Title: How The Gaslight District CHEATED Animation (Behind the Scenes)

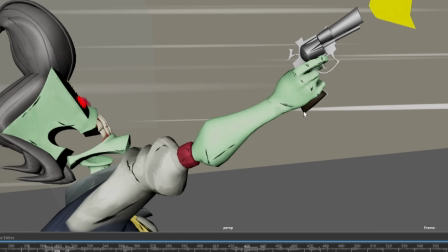So I wanted to make it feel like the perspective is really forced, which is something we can do a bunch in 2D. And I forced the perspective by shrinking down his hand and gun here, just so we can make it feel like it's further away.
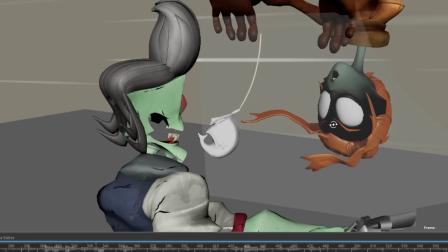I did the same thing here when Mel is right outside the window,
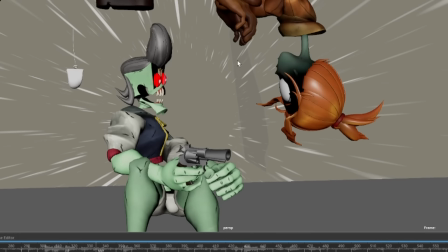because Mel is in actual space really close to Jack.
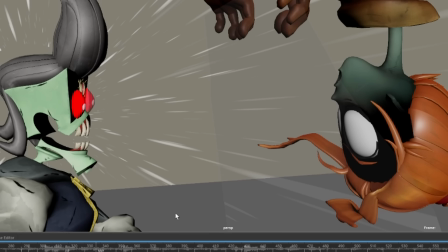But I wanted him to be able to fully extend his arm and point his gun at her.
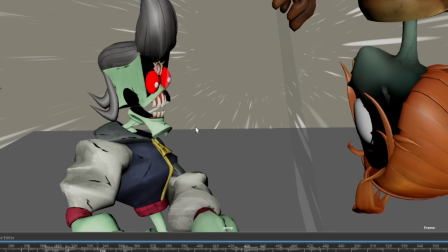So if he fully extended his arm as it is right now, it would go through the glass and probably into Mel's face.
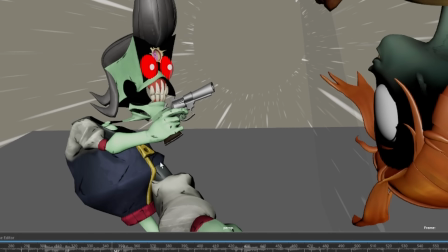So I just shrink down his arm. He has a little baby arm.
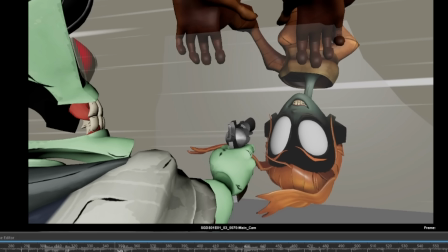And this is what it looks like outside of camera versus in camera. Heavy cheating, heavy cheating.
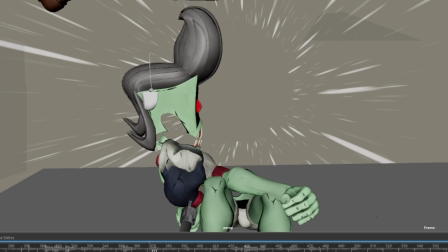Here's another one. His head gets huge.
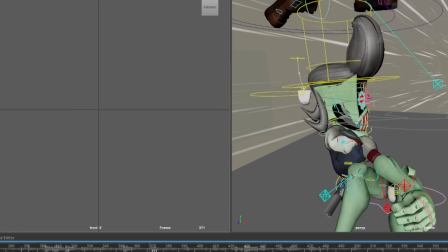And let's get a side by side here so you can see how the actions
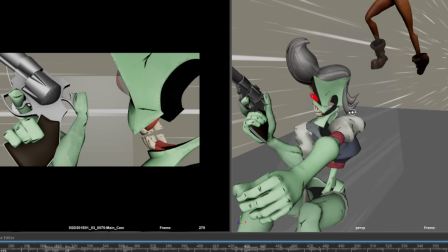in physical space translate to what's seen on screen.
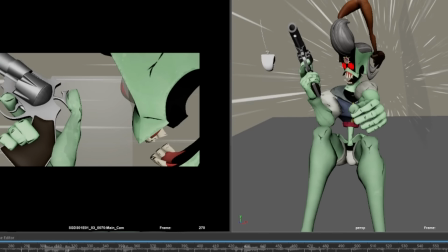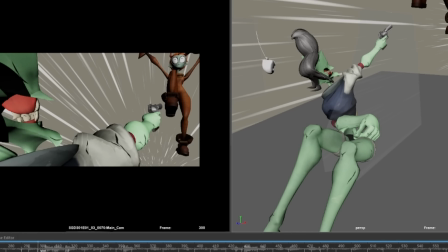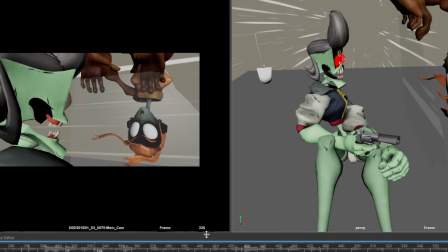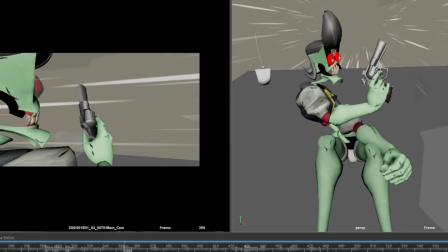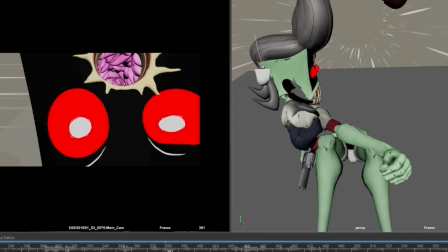Like, we want very specific framing from the boards, and I'm trying to do my best to translate that into 3D
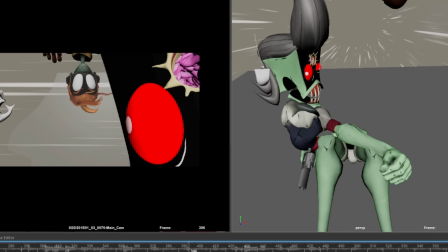by making these egregious scaling decisions.
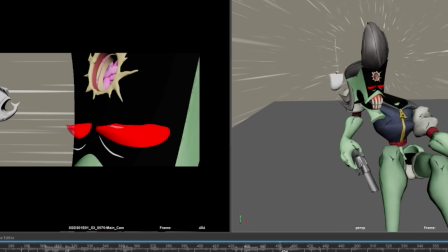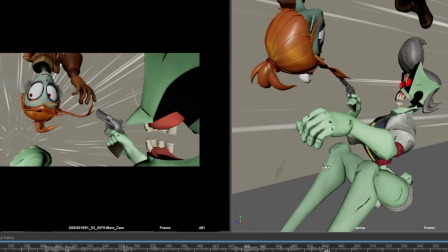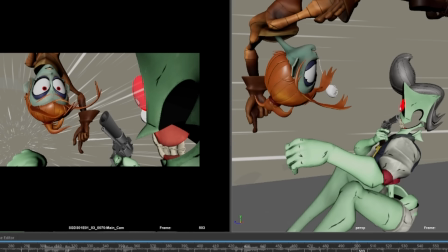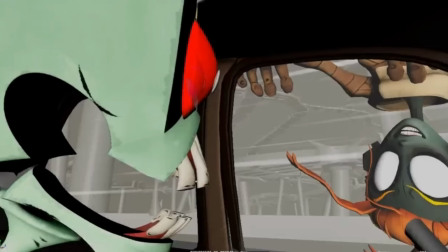And then outside of just cheating, there's other things I was trying to incorporate, right?
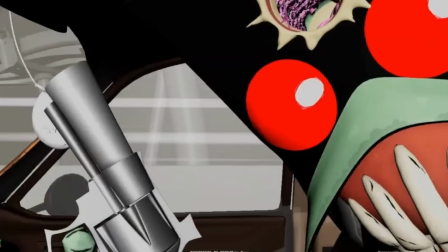Like I said earlier, heavily inspired by 2D animation. So animation-wise, I tried to, for this scene in particular,
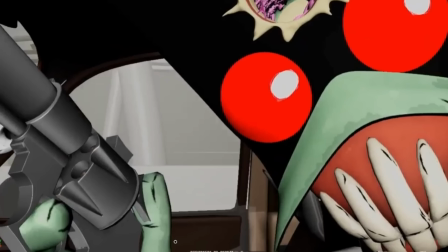I tried to sort of emulate some of the stuff I did back when I was animating in Flash, which is just sort of popping into poses.
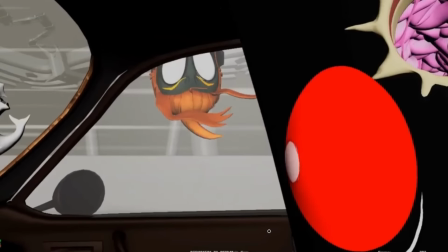And you can see that heavily here, right? He just sort of pops, does a little antic, overshoot, and settle.
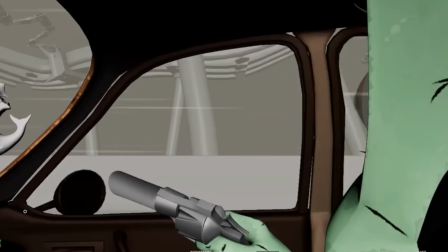You can see it at multiple points. Right here, right? Just antic, and then really sharp spacing.
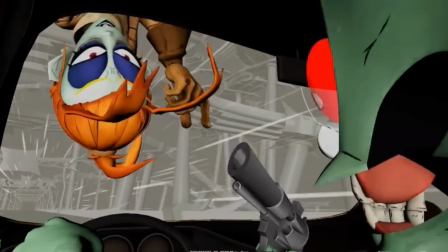Antic, overshoot, settle.
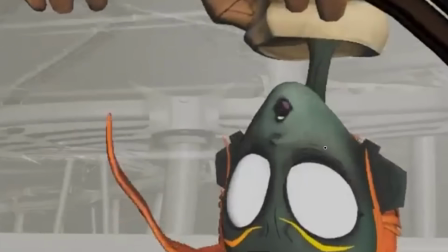Something that I think would have been cool in the actual episode is if, and I don't know how well it would translate,
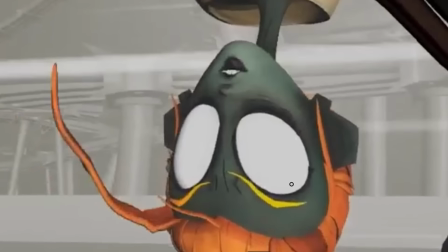there might be some artistic liberties that need to be done, but it would have been really cool because I actually really like the lip sync I did on Mel here.
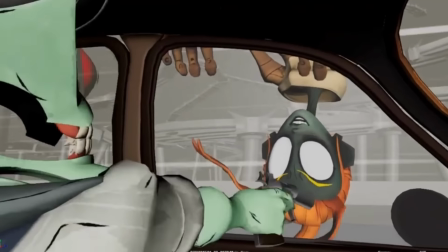I really like this segment. I just really like how her whole face moves.
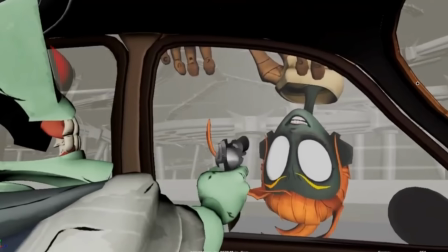But in the final one, you don't really see that. All you see is her eyes.
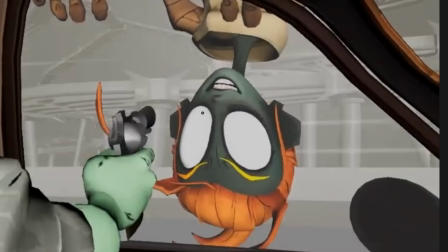And I really think it would have been cool if they kind of achieved an entirely silhouetted face,
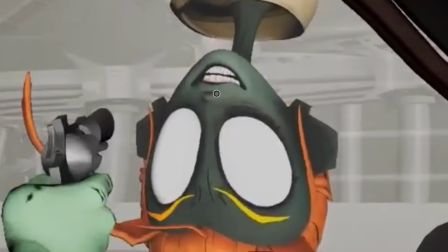but we still see her white eyes and teeth. Almost to sort of achieve what they did with their banner on YouTube.
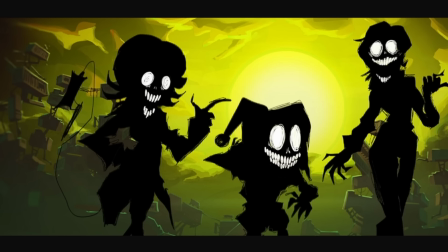Which is this sort of thing, you know, white eyes and white teeth.
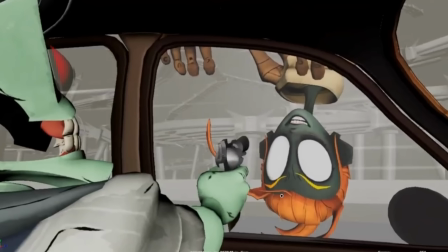It would have been cool if they could have achieved that in 3D. But oh well. I still think the final shot in the render looks great,
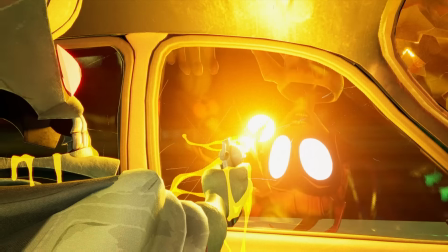especially since we got these 2D effects on top of my animation done by an animator named Hussein,
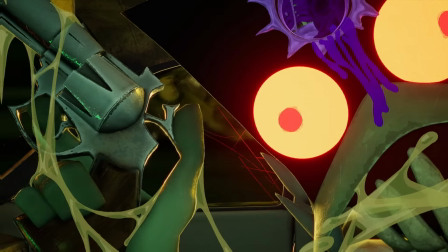who is insane and awesome at what he does, because I love the effects work he did on top of my shot.
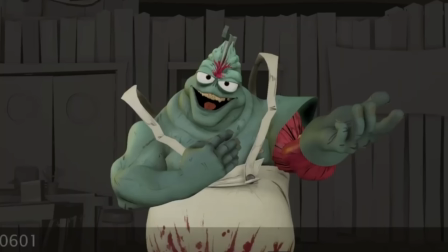It just pluses it so much. All right, on to the next anim set.
Come to the whale belly butcher shop.
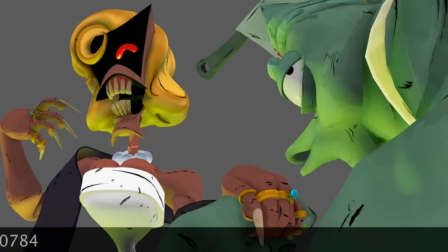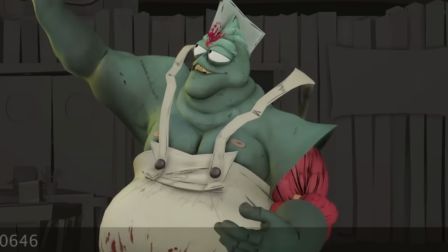Come to the whale belly butcher shop.
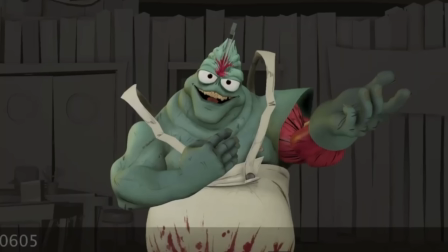Cool. Fun facts about this sequence. This one I also recorded reference for Ken here.
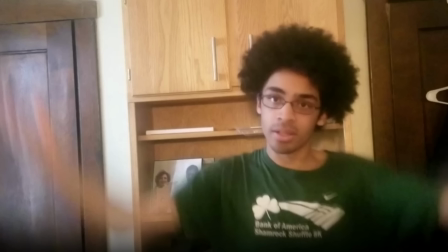And this reference I actually still have. So here I am in my bedroom wearing the shirt. I didn't actually run this Shamrock Shuffle or whatever. My track coach in high school would kind of just throw these shirts at us, and so I just now use the shirts as like pajama shirts.
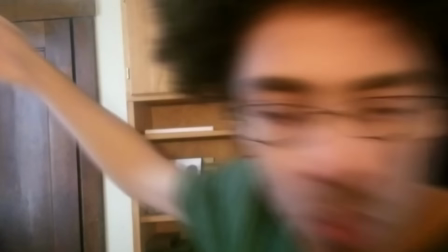But I just need to get an idea of what to do for the shot, and so
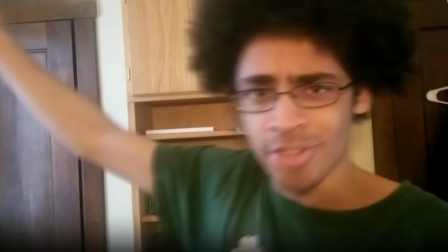sometimes to be an animator you have to be a bit cringe and try and emulate your character.
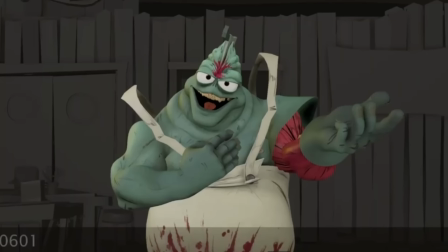And I think that really helped this shot. Just
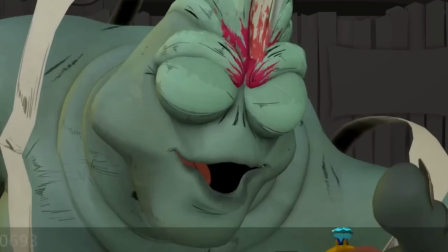Ken here has this 2-frame loop,
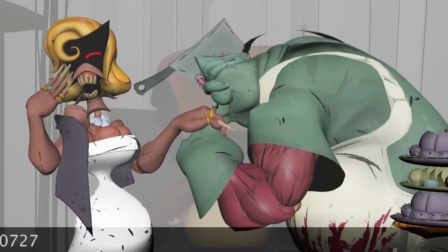because I was, again, trying to lean into this 2D inspiration,
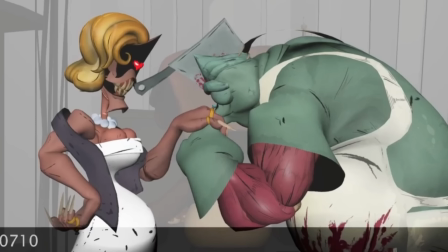and we see this, I feel, a lot in anime where characters might cycle between 2 drawings.
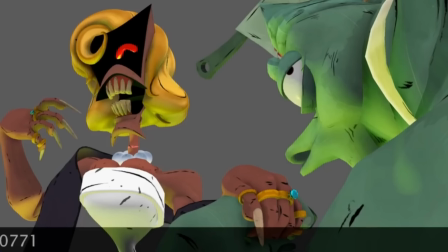This shot would be painted over, I believe, at a later point.
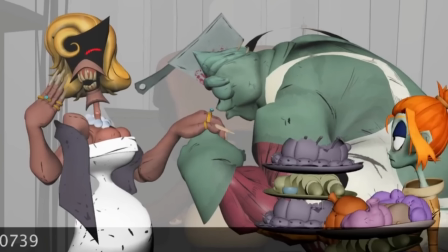All I needed to do was do a rough pose for it. So I brought up cheating, and cheating is used like a bunch. The one I showed with Jack in the car, that was like probably the more extreme case of cheating.
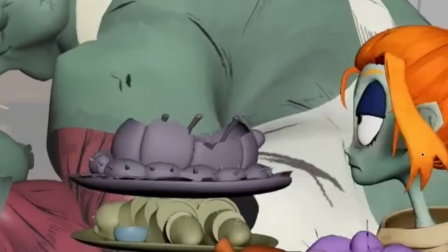But sometimes it's a bit more subtle. Take Mel here, for example.
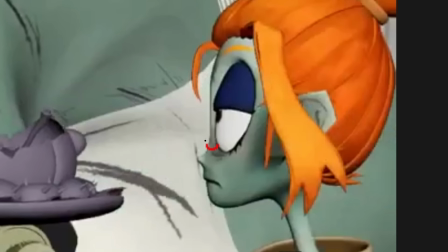There's little bits of cheating going on. Her eye, at its default pose, it would kind of maybe like sit around here. And her ear, right, it would be more of like this little square, like we're seeing it from a side view.
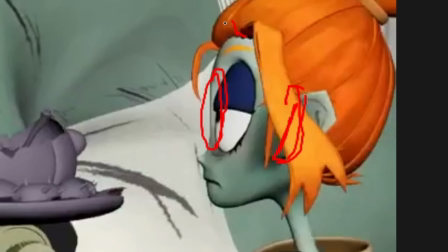And her hair, right, I believe leans forward and kind of goes over her eye. I don't want any of that, so I'm gonna try and cheat it as best I can, and I like the result. The big cheat, right, is moving her eyes further back in her skull so we can get her nose line,
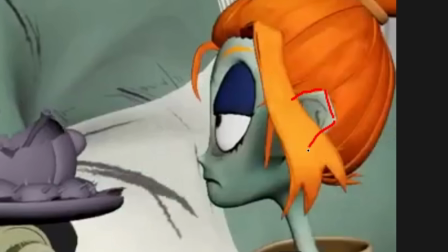and then I rotate her ear so that it's parallel with the camera, so we can get sort of what we do in 2D a lot, where we just draw the ear like this from the side. And then move her hair out of her face as best I can so it's not covering her eyes.
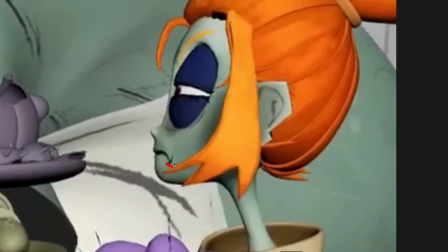And then making use of this is not cheating, but I mentioned those 2D lines that we have available to us earlier, and I use them here.
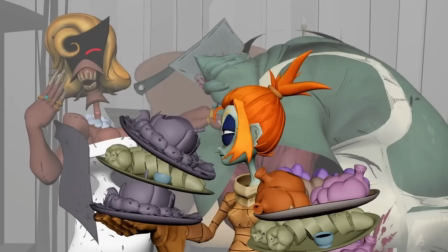Now this shot right here, with Mel setting the things on the table, probably my least favorite shot to work on in the entire short.
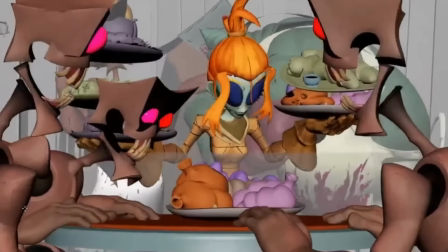The reasoning for it is because at the time I
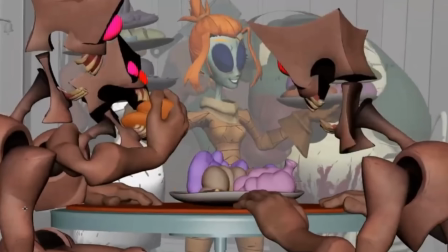was working on the computer that I had been using through all of college, and it got me through college, but it was really chugging with all these characters in this scene.
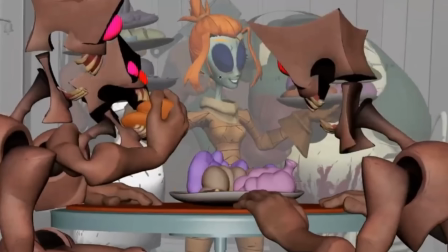It was really laggy. The shot, every time I wanted to open it, took like 2 minutes of just sitting there waiting for Maya to open.
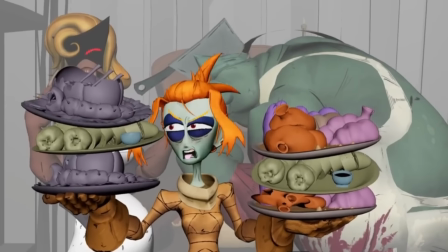It was not fun. I hated it. But yeah, outside of that, it was fine.
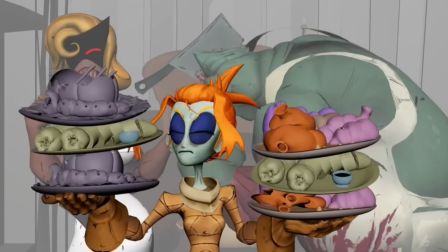It was just the fact that it was really, really laggy. Thankfully, Glitch at a later point bought me a new computer that I now work on, and it's so much faster.
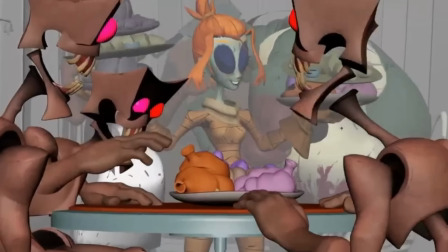Another challenge of the scene was that we have these 3 rotlings here, and it's such a short amount of time, it's hard to really convey information.
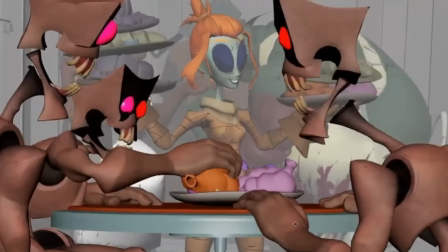So they're supposed to be, ravenously trying to reach the food,
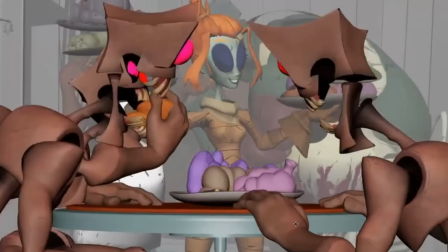but it was just so quick that I kind of just like had this guy slam his face into the plate,
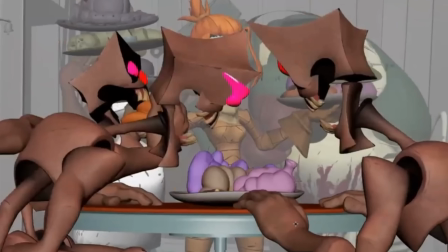and I deformed his eye here, right, to make a smear.
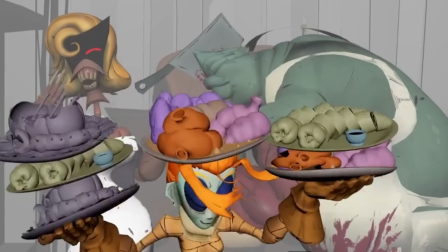And yeah, I did the best I could with that one. All right, on to the next anim set.
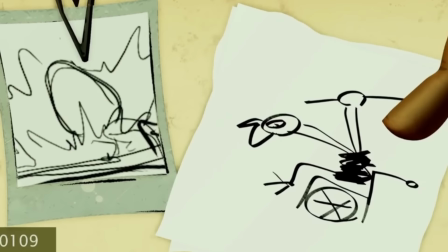We sneak our way into heaven, snatch the egg from its frail old mother, then smash it in front of the whole town.
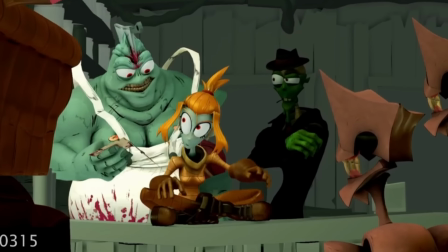Boom! We're legends! Well, Paradise Lost belongs to the Virtues.
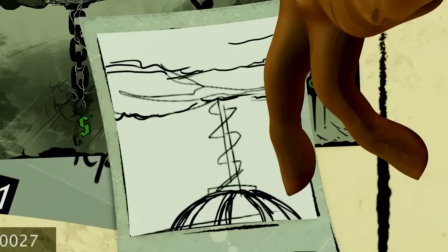So this one was pretty straightforward for the most part.